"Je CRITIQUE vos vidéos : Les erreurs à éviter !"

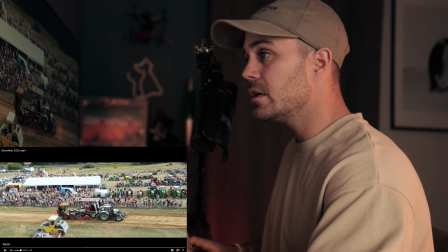498s
de soucis. Tu filmes des événements, c'est dans ton showreel, tu veux le montrer, aucun problème. Mais ce genre de plan-là, on est déjà à 46 secondes et en fait, ça aurait dû arriver avant.
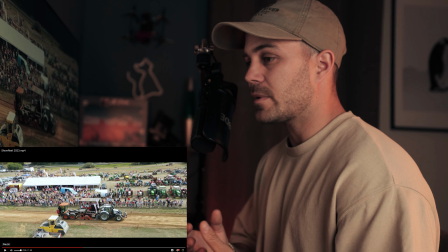507s
On aurait dû comprendre avant que tu fais aussi ce genre de plan. Et c'est ça le truc, parce que au début, pendant 46 secondes, c'est de la nature, mis à part les 2-3 plans techno,
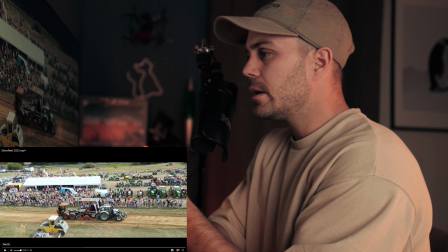516s
technologiques là, avec les logos, les Lego. Mais. D'un coup, on voit ça et en fait, ça dénote de le voir maintenant.
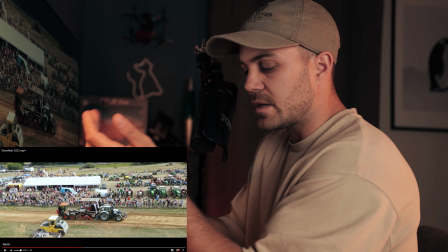523s
On l'aurait vu au début, ça m'aurait beaucoup moins choqué que de le voir arriver boum comme ça d'un coup. Même si le plan est bien, il est propre.
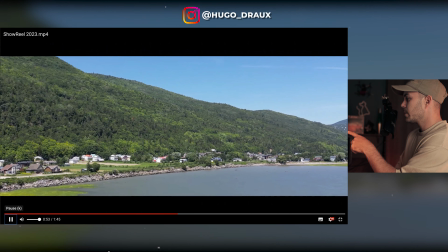531s
Nature, ça aussi, c'est bon. Et là, tu vois le drone ? T'as fait un plan drone qui est en panorama.
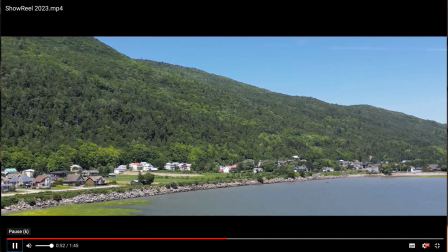539s
Alors que le début du plan était bon et après, d'un coup, il décale, il saccade un peu.
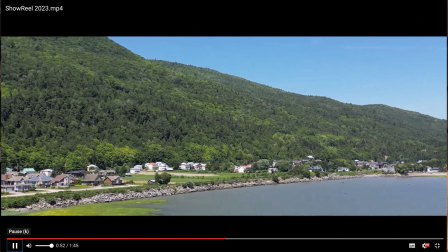544s
Je vais vous le remettre. C'est pas bon. Tu gardes juste ton début, tes 2 premières secondes et tu coupes.
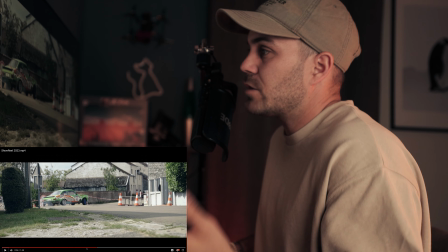549s
Et le reste, tu l'enlèves. Et là, juste après, ce plan-là, qui est flou, on peut voir que la voiture, elle est floue. Et surtout, il y a tellement d'éléments parasites. Je sais que juste après, tu as fait une vidéo d'une voiture qui est très bien, qui est très beau.
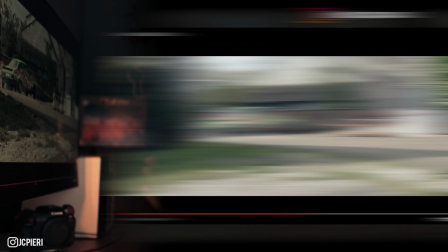563s
Ce plan-là, il y a, regarde tous les éléments parasites qui sont moches dans ce plan.
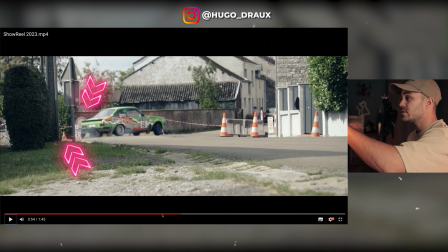568s
Tous les poteaux à gauche, les panneaux de signalisation derrière la voiture, la plaque d'égout qu'il y a devant, le ruban blanc et rouge pourri, les plots, tout est pourri. Dans le plan ici, que la voiture, le plan aurait pu être sympa s'il n'y avait pas ces éléments dedans.
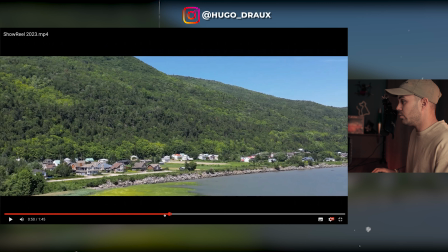583s
Et s'il était net. Donc, on revient juste en arrière. Ici, on coupe, là.
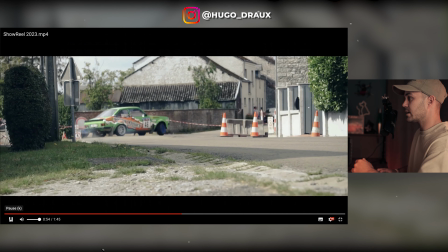588s
Ce plan, voilà, on prend pas. Ça saccade. Ça, c'est flou. On prend pas.
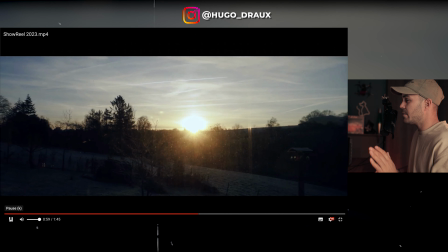593s
Ça, c'est sympa. Petit timelapse, pas de souci. Ce plan-là est très sympa.
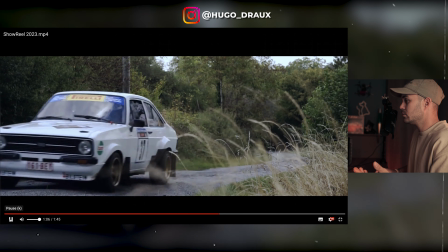600s
Et lui, il est cool. Ce plan-là était très cool de voiture. Tu vois, il n'y a pas d'élément parasite. Alors, il y a un poteau au milieu, mais ça va encore celui-là. Et on va le remettre.
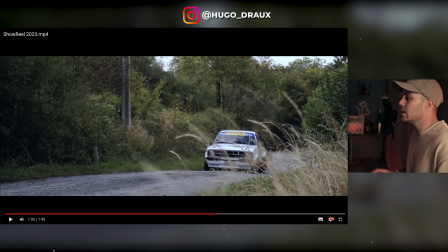611s
Tu vois, il y a ce poteau-là qui est juste là, mais il y a un petit panneau de signalisation qu'on ne voit pas trop. Honnêtement, ici, ça va. Ça ne choque pas vraiment. Ce plan est beau. C'est un beau plan. En plus, tu filmes à la hauteur. Tu filmes à ras du sol, derrière un peu des éléments, un peu de végétation. Ce plan est très, très bien.
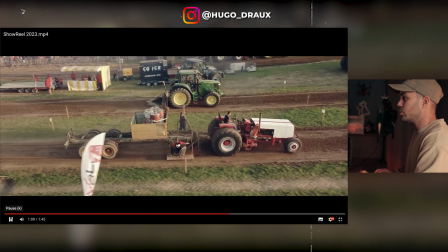631s
Pourquoi pas, t'as un petit effet un peu de zoom, pourquoi pas, ça fonctionne. Ce plan très sympa, honnêtement, le travelling ici fonctionne super bien.
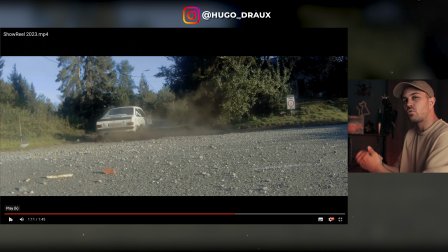639s
Mais tu vois, c'est genre, ce genre de plan-là qu'on aurait dû peut-être mettre au tout début de la vidéo pour comprendre pourquoi tu filmes ça aussi, et pas qu'il arrive un peu comme un cheveu sur la soupe juste après, en plein milieu du showreel. Ce plan-là, ça va, sauf que c'est un peu dommage, genre le bâton là et la pierre rouge devant, je trouve qu'en fait ça m'attire vraiment l'œil.
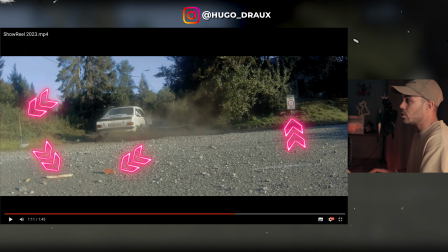657s
Il y a le panneau là-bas aussi, un petit peu à droite, le panneau à gauche. En fait, sur ce genre de plan, il suffit juste de resserrer un petit peu, de recadrer un petit peu.
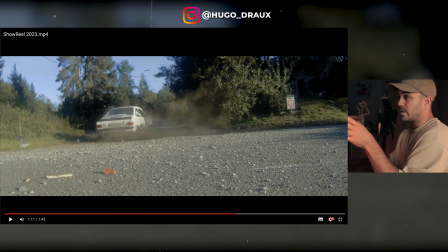665s
Soit s'avancer un peu, soit resserrer dans notre objectif si on peut zoomer un peu. Ou peut-être un peu en post-production, cropper un peu dans l'image.
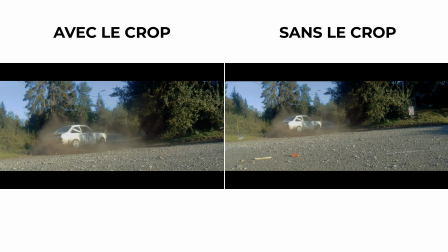671s
Et ça nous permet d'éviter un peu tous les éléments parasites qu'on peut avoir ici. Parce que le plan n'était pas mauvais.
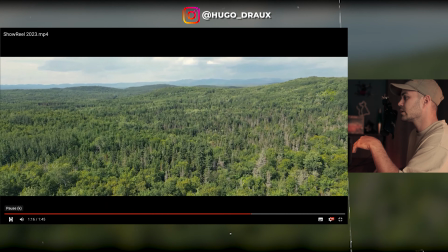676s
Honnêtement, c'est pas mal. Nature, ça fonctionne bien. Là, tu vois, ce plan, il est super cool d'une montre.
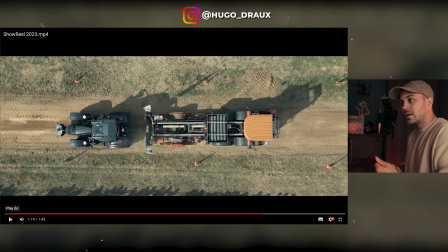684s
En plus, tu vois, là, il dure assez longtemps. Donc on a le temps de l'apprécier, de savoir ce que c'est. Et c'est typiquement le genre de plan que tu peux mettre au début aussi, dans le début d'un showreel. Ce plan drone ici fonctionne super bien.
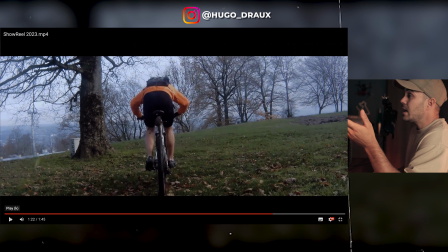696s
Très joli, très propre, tu suis bien le mouvement. Là, le plan, il peut être intéressant avec le vélo et tout. Mais regarde au niveau du cadrage. Alors là, tu pourras rien faire en post-prod. Il y a cette boîte ici électrique, juste derrière l'arbre.
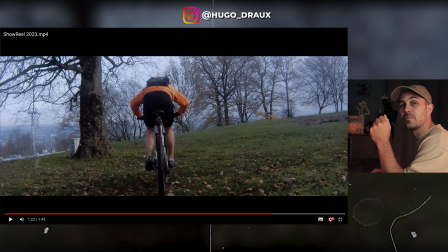712s
Ce truc-là... En fait, il suffit que toi, au niveau du cadrage, tu te places un peu plus à droite et la boîte électrique, elle est cachée derrière l'arbre. Et c'est tout, en fait. Et ça te permet d'éviter d'avoir ça dans ton champ parce que, esthétiquement, ça gâche tout le plan ici. Et ça, c'est dommage.
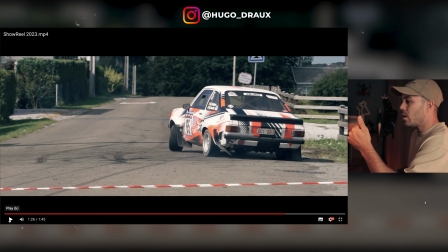731s
Ce plan-là, super sympa aussi, mais il y a encore le ruban. C'est dommage. Cadrons un petit peu plus haut et on évite le ruban parce que le plan, il est cool.
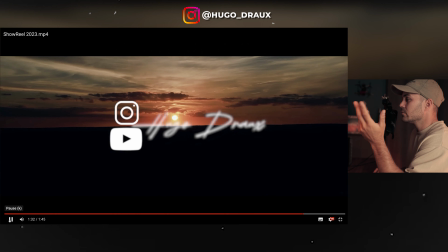741s
Plan drone, ok, simple, il monte. Et après, on reste un peu sur sa fin.